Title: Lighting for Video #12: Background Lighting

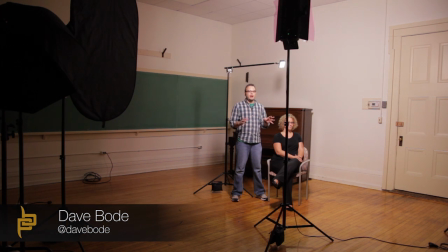[0:10]
Alrighty, in this video, we're gonna check out our interview setup again. We talked about a fill light, a hair light, a main key light, working with just one light and a hair light. Now we're gonna talk about how to dress up the background. So the idea here is that we might wanna throw maybe a little bit of splash of color.
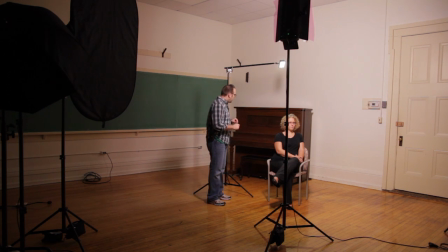[0:29]
We might wanna throw a little bit of highlighting in here. And if this were the actual setup that we were using, I think what I might like to do is throw a little splash of color behind the piano,
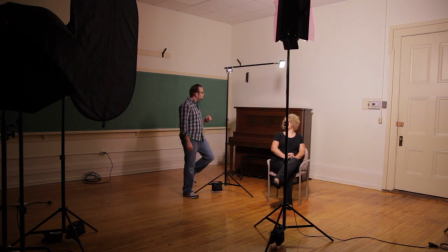[0:41]
maybe get a little bit of texturing on this back wall here, and maybe get a little highlight on this piano.
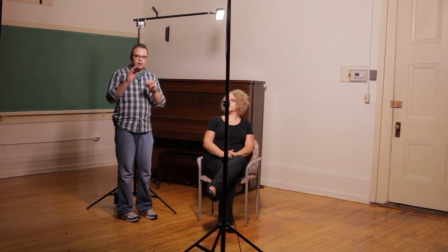[0:50]
But the idea is we don't want to just throw a whole bunch of light back here. We want to keep it really, really sharp and really, really small.
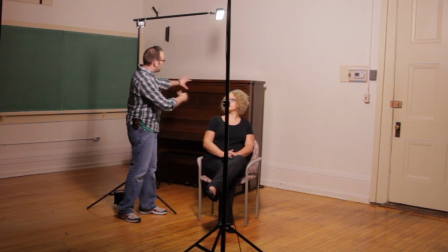[0:58]
So we don't want to throw a softbox up here and call that a background light.
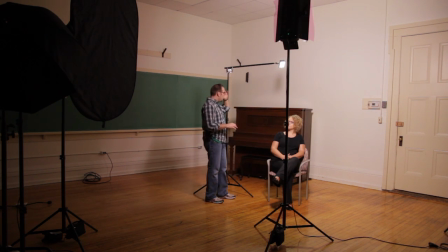[1:01]
What I'm going to do is I'm going to use this LED, this battery powered light, and I'm going to do something with the piano. We're going to throw a light behind the piano, and we're going to bust out the Source 4 or perhaps the Lowell Omni light, and we're going to use a cookie, and we're going to throw a little texturing on the back wall.
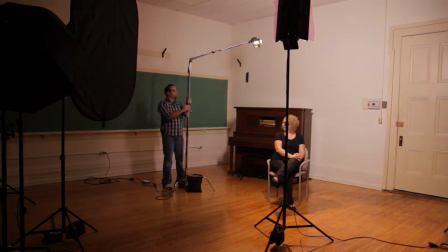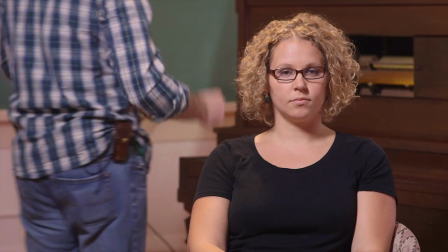[1:26]
We have a couple of lights here on the background, and let me take you through what we have going on here.
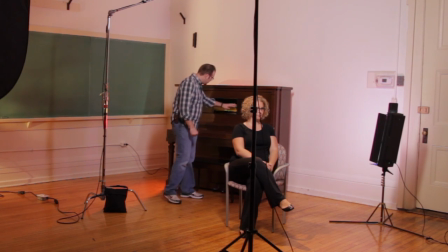[1:31]
I threw the LED light right in the piano here to give just a cool little highlight from a little glow in the piano.
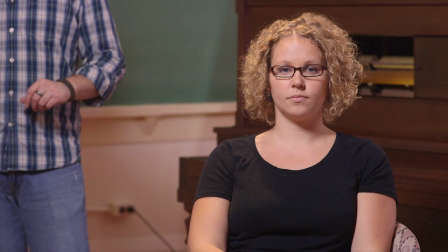[1:39]
We traded out the LED hair light for the Lowell Pro hair light.
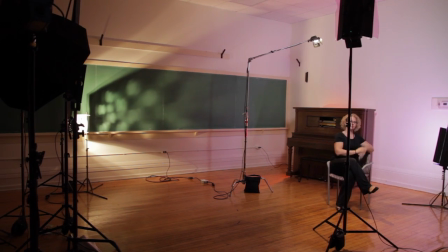[1:44]
So way over there in the corner, we have the Lowell
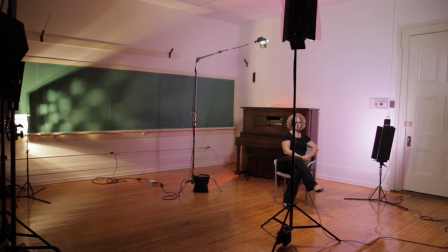[1:49]
Omni light with a little metal tin or aluminum foil cookie.
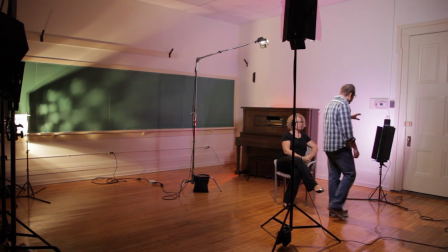[1:57]
And up front here, we have a 2-bank fluorescent light with some gels taped to it.
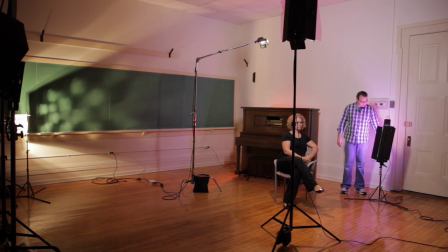[2:05]
We have a couple of purple gels, some blue gels here, just to give a little bit of color over here. And I made sure to position that so it's not really affecting Rachel at all. If anything, we're getting a little bit of reflection from the wall here.
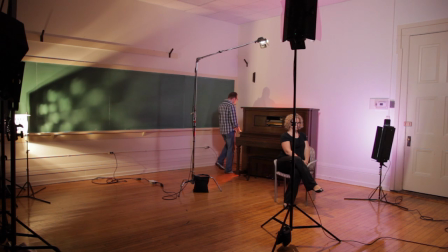[2:22]
And then we have another 2-bank fluorescent hiding behind the piano with some orange and some red on it.
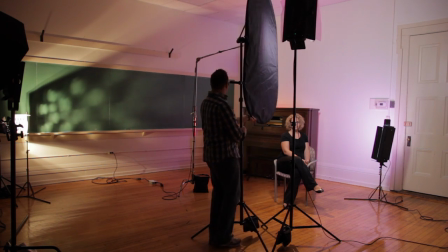[2:29]
So what we can do here to really see what's going on is we're going to add our big flag back.
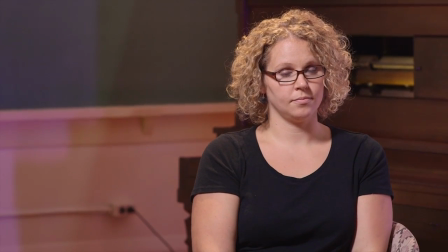[2:36]
We can't see much of what's going on in the background until we flag off what we have.
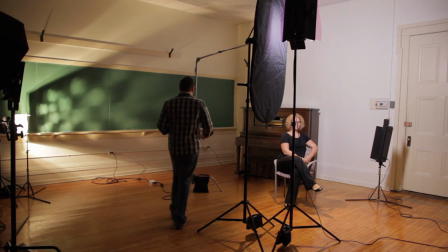[2:43]
We're going to turn on each one of these lights so you can see what's going on individually here.
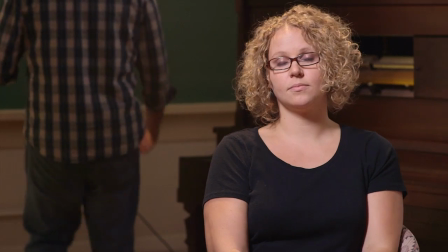[2:49]
Right now we just have the Lowell Omni on, and the effect is pretty subtle.
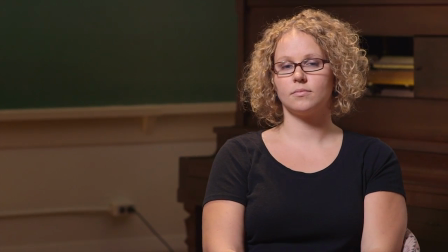[2:54]
If we bring this out this way, and I know I'm not using gloves here, but I'm not going to touch any hot parts,
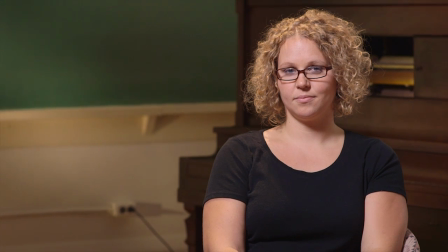[3:01]
and we can get something that's a little bit more drastic, because now we're coming at a more direct angle.
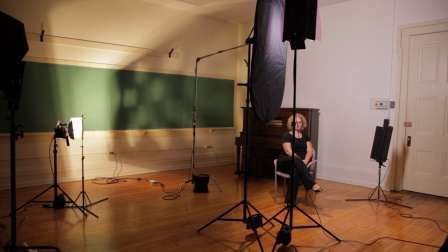[3:08]
And so from the camera's perspective, now we're getting a little bit more dappling of light.
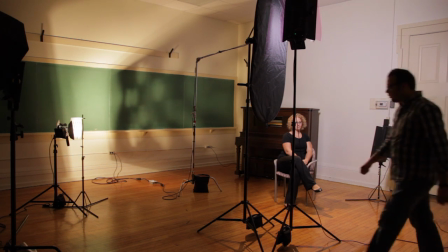[3:13]
It is very, very subtle. And we could even get this a little bit closer probably.
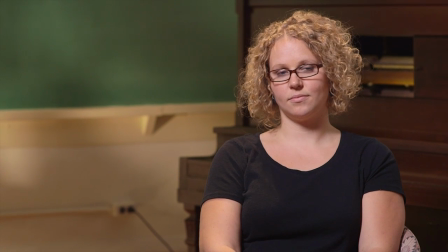[3:20]
So now we're gonna get, there we go. Now we get some little blobs of light back there, and that's what we're looking for.
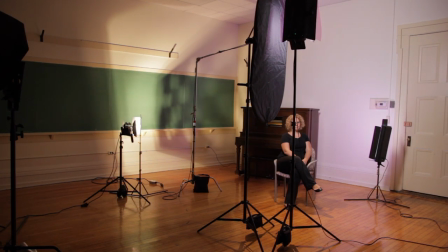[3:28]
This front light here is not doing anything. It's not quite positioned exactly right.
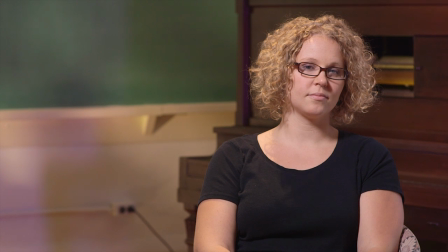[3:36]
So we want to catch just the front part of this piano here, just like that.
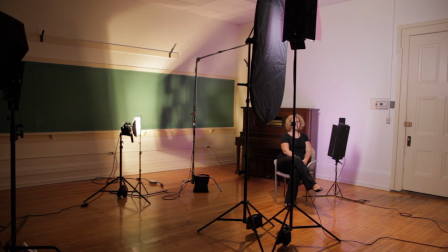[3:43]
And make sure it's still out of our shot. That's great. We can actually get this right by Rachel.
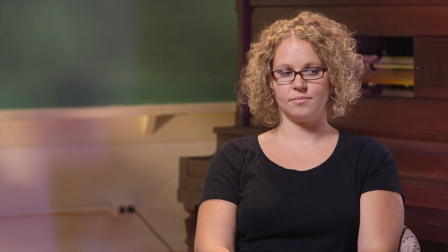[3:49]
That's nice. We're getting a little touch of color there on the back wall as well.
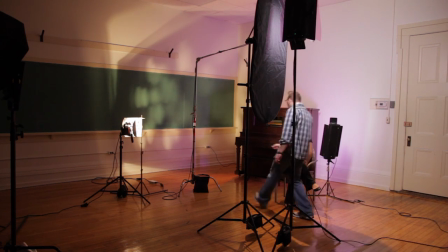[3:54]
And then what we can do with this light behind the piano, if we had a little bit wider of a shot, this would work a little bit better.
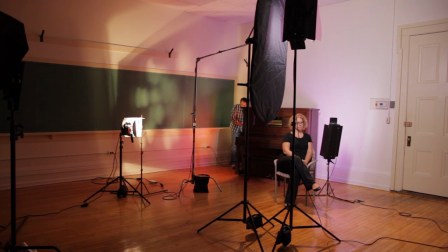[4:02]
But for now, we can do is we can let the light spill a little bit here on our background.
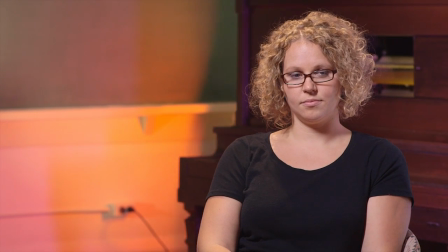[4:09]
Because this is fluorescent, it won't have a lot of throw here. There we go.
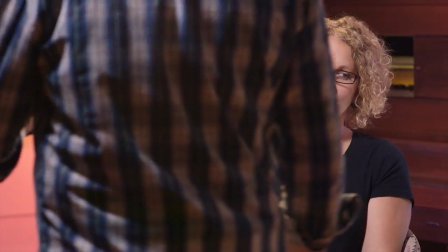[4:14]
Now that may be a little bit hot, so I'm gonna bleed that off just a hair because I don't want it to compete too much with what the cookie's doing.
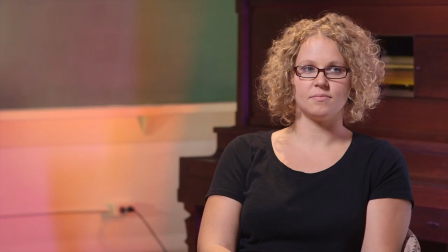[4:22]
So this is certainly not the only way to do it. There's a lot of options. So I wanted to show you a few more setups here,
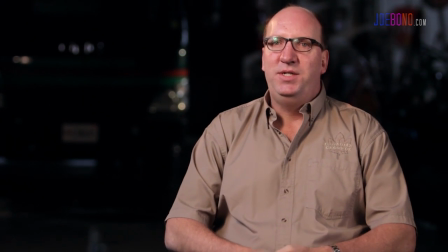[4:30]
and this is from a documentary that I worked on a few years ago called Project Snowfighter 2, and this is some of the interview portions of that documentary. This project represented a unique set of challenges because we were on the road and space and budget was limited, so we couldn't bring everything.
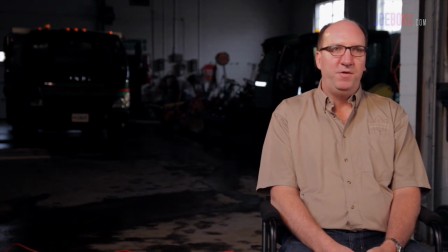[4:44]
We couldn't bring all the lights, all the stands that we wanted to, so we had a limited set of resources.
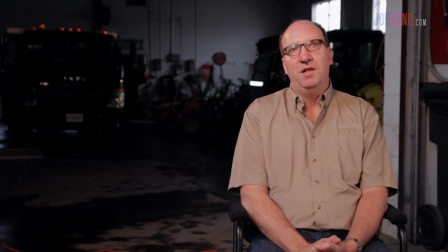[4:49]
So a lot of the times we had to get a little bit creative in how we worked with practical lighting, natural lighting, and the supplemental lighting that we brought.
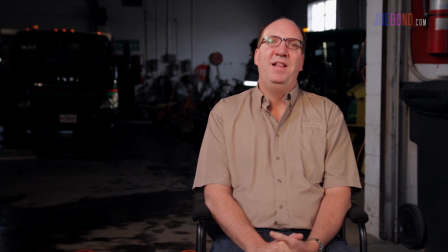[4:57]
So just looking at the background lights here, what we did was we utilized this kind of open bay that's behind here,
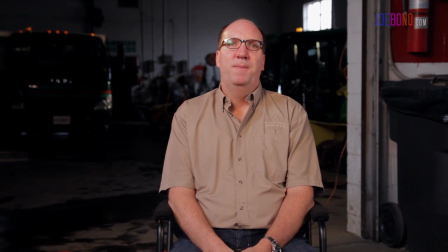[5:03]
and this truck that you see in the left, we added just a couple of splashes of highlights from some 650 and I believe a
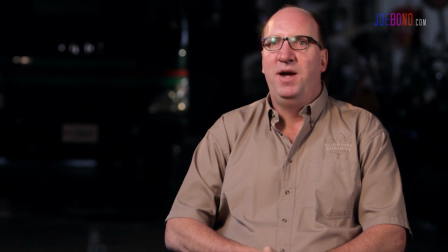[5:12]
300 watt Fresnel just to give a little highlight, and all the rest of the background lighting is coming from the big open windows. And so we had a little bit of mixed color temperature here, which worked pretty good. And then in this setup here, we're using fluorescent lighting for the key.
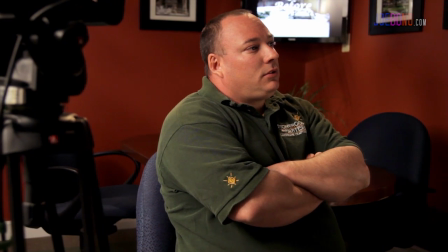[5:28]
And then we're using two lights on the background. I believe one is on this little plant back here.
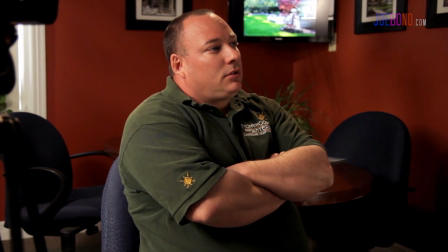[5:35]
It's an LED light shooting up, and that's creating a nice little shadowing effect.
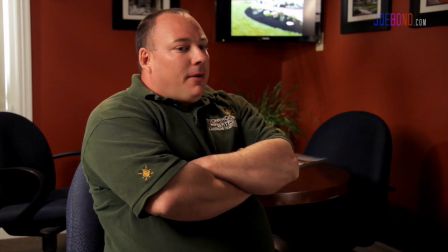[5:39]
And then we have one that's up and to the left here that's shooting over and just catching the side of this window here
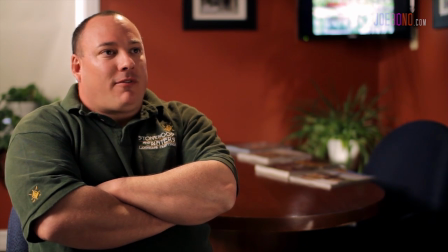[5:46]
and just throwing a little light here on the chair and the books and just grabbing a little highlight here.
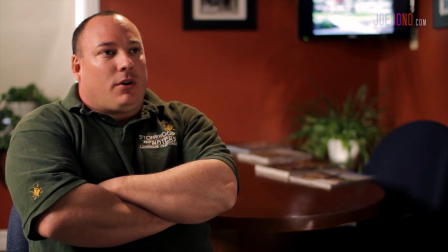[5:51]
And I'm showing you a wide and a tight setup here because a lot of the times a tight shot is not super telling as far as what's going on in the background. So I wanted to include a wide shot and a tight shot.
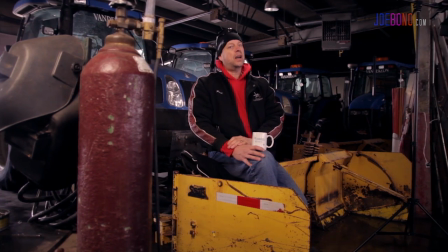[6:02]
In this particular setup right here, we didn't use any additional background lighting.
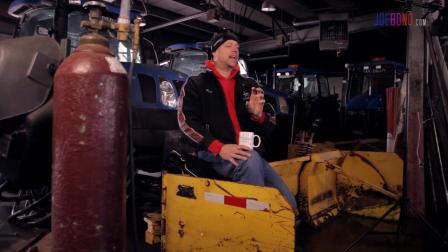[6:07]
We set up the framing and the main key lights and the fill lights so that we could utilize the big
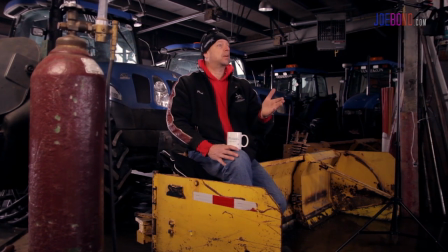[6:13]
windows here in the bay garage doors that were behind these large tractors here.
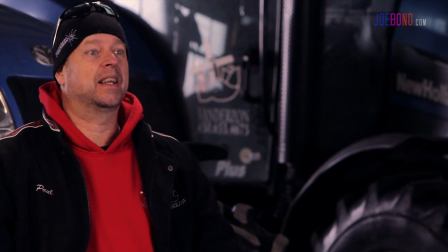[6:18]
And it worked really, really well to provide a lot of nice highlights and a lot of nice little glints and
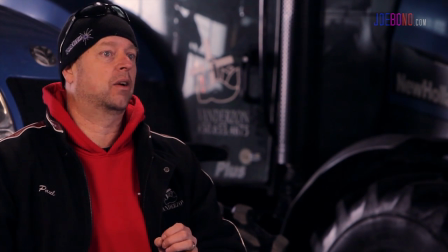[6:24]
reflections in the background without adding a lot of extra complex setup to the mix.
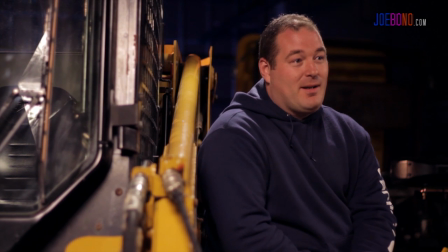[6:30]
And then in this shot here, we used some pretty standard lights here. You can actually see the reflection of one of the umbrella lights in the window with the tractor here.
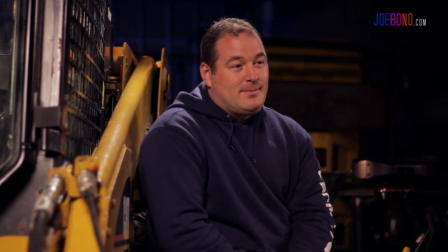[6:38]
And for the background, we used a low DP light, and I believe it was a 1K bulb with a very saturated blue filter there.
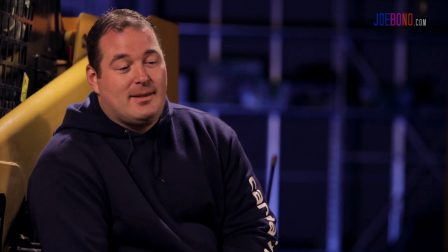[6:47]
And you can see that it's creating a really nice contrast against the yellow tractor, and it's also catching a really nice reflection on those metal studs. It was kind of an open wall back there with some metal studs, and it created some really nice reflections there in the background.
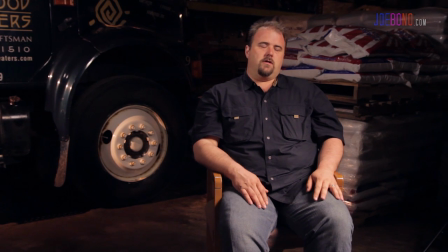[7:02]
And then for this final setup here that I'm going to show you, this was, again, really, really simple.
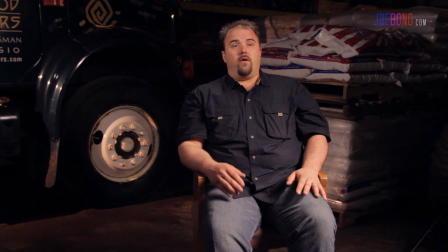[7:07]
We used a fluorescent light for the key and a hair light, which was a LED light.
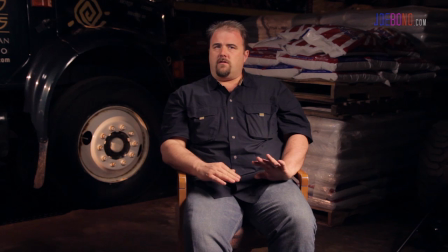[7:12]
And then to just give a little side light to that tractor and those bags of salt or whatever is behind Kyle here,
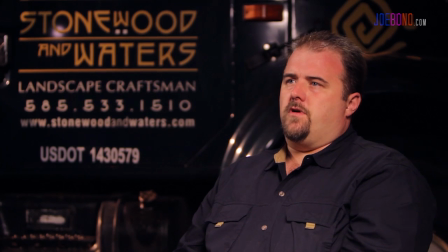[7:18]
I used a 650 watt Fresnel and used the barn doors to shape it so it was a really narrow shaft of light, and it did a really great job of providing some nice highlighting here to this truck.